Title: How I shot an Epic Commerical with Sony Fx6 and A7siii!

You see the bike going fast, you see the bike going in one wheel, then you see our actor doing boxing making pull-ups so it all takes your mind
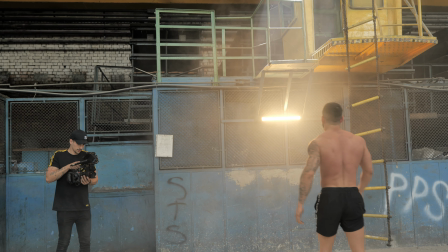(7:26)
towards the idea of power and that's what we wanted to show
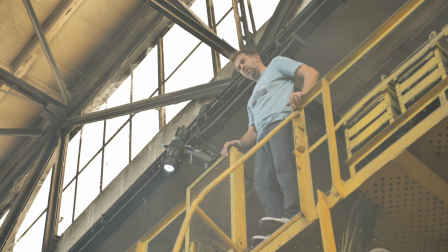(7:31)
towards our audience that the bike is really powerful so we have a
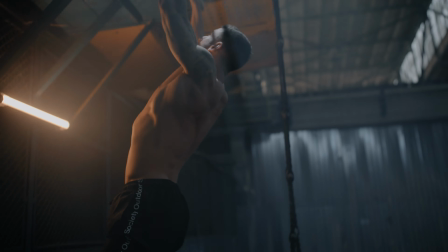(7:37)
pavotube there feeling a little bit of light and from up top i have the forza 60b with the projector lens that is making this really beautiful
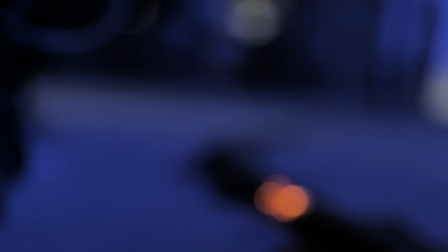(7:50)
light strikes that I really love seeing so and moving on to the part where we used fire so I never used fire until now on set so
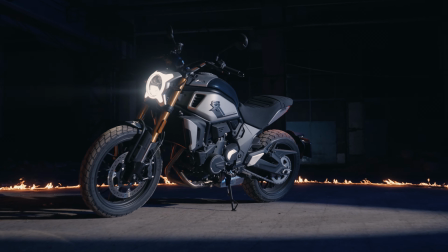(8:04)
we were kind of stressed about what if we burn the whole building down or anything like that so when we went to search for liquids in order to make our fire circle. We searched for liquids that have a slow burning rate. So we found like a torch liquid. We also bought some gas but whenever gas burns it also makes a lot of smoke.
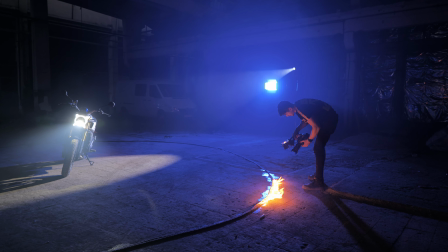(8:31)
So we did a little bit of testing before and realized that gas is not a good option
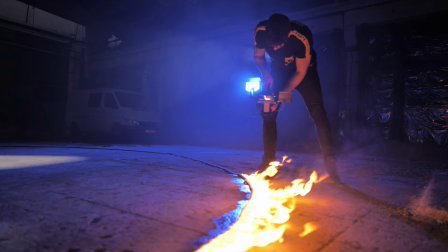(8:37)
because it's also very dangerous with the torch liquid whenever you light that
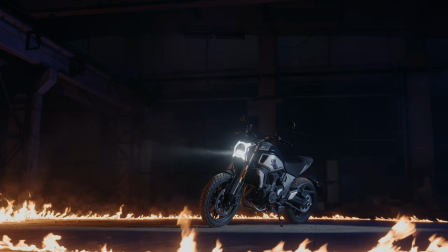(8:42)
thing up it gradually starts increasing in intensity but
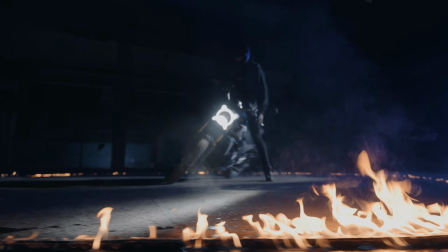(8:48)
we guess is you light it up and boom it explodes so we had a
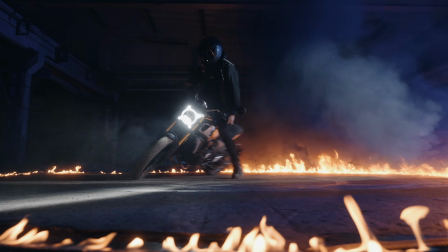(8:53)
rope on the floor and we put that liquid on the rope we
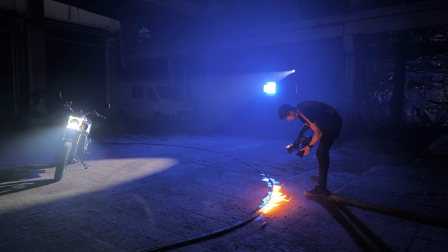(8:58)
light it up and we had like 10 minutes of fire so
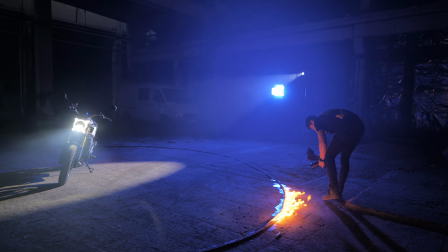(9:03)
it wasn't so bad but regarding our lighting setup here i used a mix panel
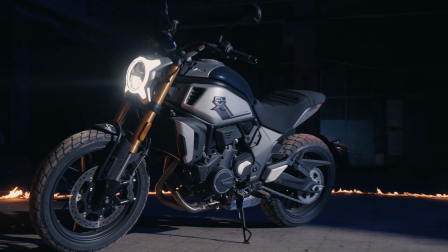(9:09)
160 i set it up on blue and i had my projector lens hitting on the bike to create that beautiful shadow so the blue is why i chose to use blue it is because whenever you should you have to think about this cameras don't see as our eyes do so when you kind of want to have darkness in a shot you have to have some kind of light there in order to have good quality and we perceive as viewers darkness as something that is a little bit more dark to the color but blue is perceived as the moonlight so that's why I chose to use blue also looks cool with the fire blue and fire that it's orange has a really nice color contrast so I think it turned out pretty nice so unfortunately this is what I have when it comes to behind the scenes but we're gonna go more into the behind the scenes so I'm gonna scroll through the footage and I'm gonna talk about how we shot different things also there
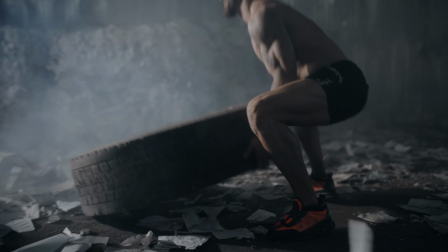(10:18)
is a shot where Tudor is lifting a big tire there to make
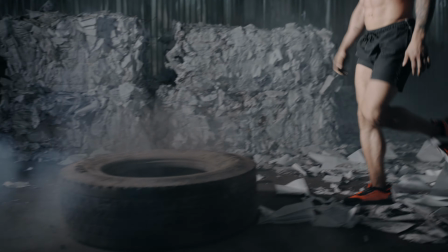(10:23)
this dust moving on we had like this wind machine that makes a lot of wind so we were pushing the dust from the floor and
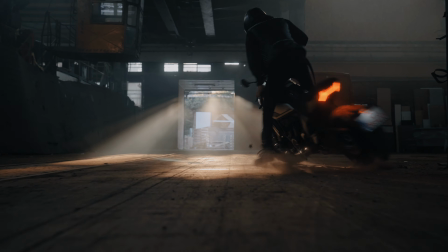(10:34)
all the paper towards him with that wind machine and we kind of created this really
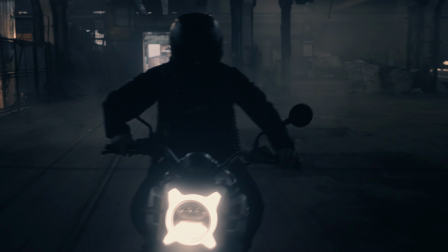(10:39)
intense effect which I love then for the shots with the bike because
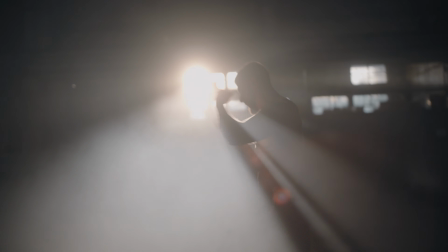(10:47)
we had the room filled with so much haze we actually had the Sun popping into the big hall so it was creating this beautiful effect going on so we took advantage of that and we chose to film a lot of